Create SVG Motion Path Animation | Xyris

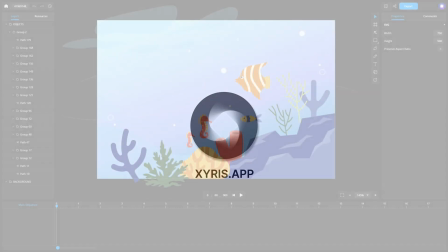Welcome to the tutorial on SVG motion path animation with Zyrus.
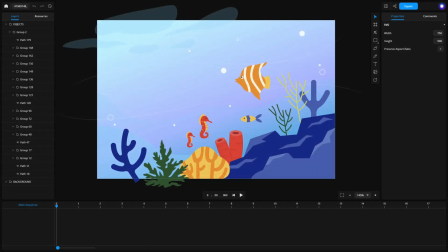Today, we'll explore how to create and animate motion paths for your design elements, step by step. To begin, prepare your project by downloading or creating assets in SVG format.
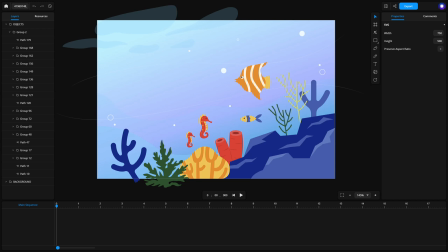For this tutorial, we've set up an ocean scene with a fish swimming through the water. If you want a simpler starting point, just insert a basic shape like a circle or square. The same steps will apply for animating motion paths. Next, let's create a motion path.
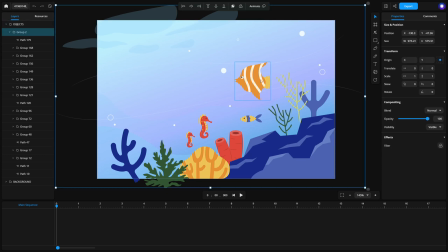Select the element you want to animate. Here, we'll use the fish. Click the Animate button in the top toolbar, then select Motion Path and choose Draw. You can also select an existing motion path by choosing Motion Path, Select.
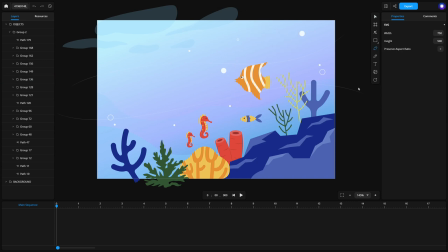When you choose Draw, you'll use a tool similar to the Pen tool to create a custom path, draw smooth curves, or adjust individual segments as needed. Once the motion path is set, check the timeline at the bottom of the interface. Your animation will appear there automatically.
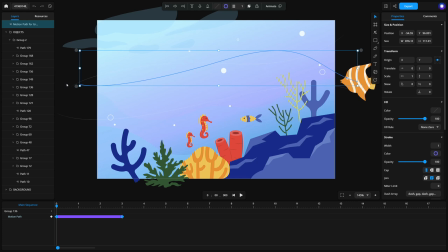Press the space bar or click the Play button to preview the motion path animation. Let's customize the motion path to make the animation more dynamic. To make the fish swim naturally, enable the Rotate along the path option.
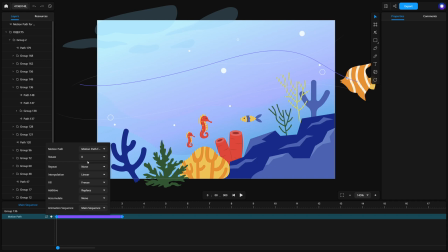Click the Animation Settings button on the left side of the timeline and select Rotate Auto. Want the animation to repeat endlessly? Set the Repeat option to Indefinite.
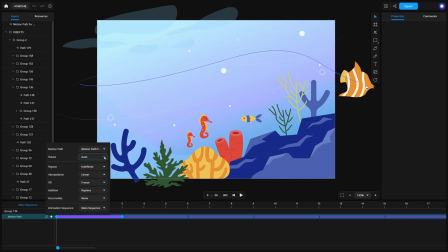The orientation of the fish may not appear correct depending on its original shape. To fix this, set Rotate to Auto-Reverse if necessary. This adjustment ensures that the fish aligns properly along the path.
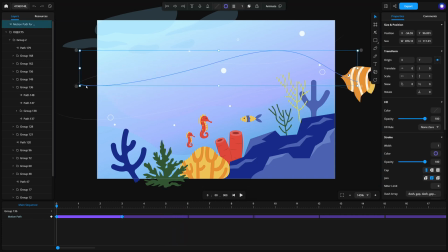To reverse the motion direction, right-click the motion path and select Reverse. If the fish appears flipped, adjust its transform property by setting scale y to minus one.
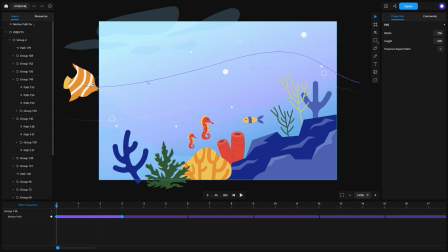Once everything looks good, you can hide the motion path by setting its stroke width to zero. For more control over the motion path, you can add keyframes. Keyframes let you define movement speed at specific segments of the path.
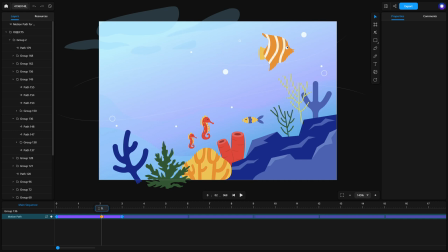Keyframe values range from zero to one, representing the start and end of the motion path. Adjust these values to create variations in speed, adding more realism to the animation.
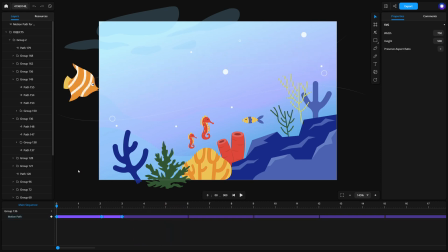Feel free to add motion path animations to other elements in your design. In this tutorial, we've added animations to additional fish in the ocean scene.
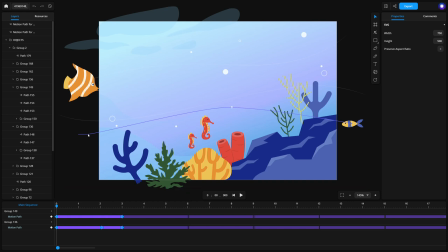When your animation is complete, preview it by pressing the spacebar or clicking the play button. Finally, export your design. Click File, Export to save your work as an SVG or MP4.
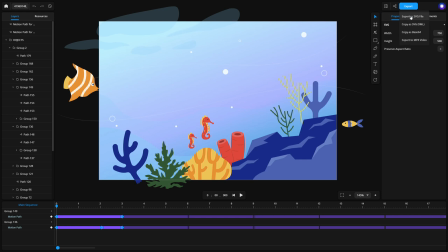And that's it! You've successfully created and animated a motion path in Xeris. Experiment with different shapes, easing settings, and effects to discover even more creative possibilities. Thanks for watching and happy animating!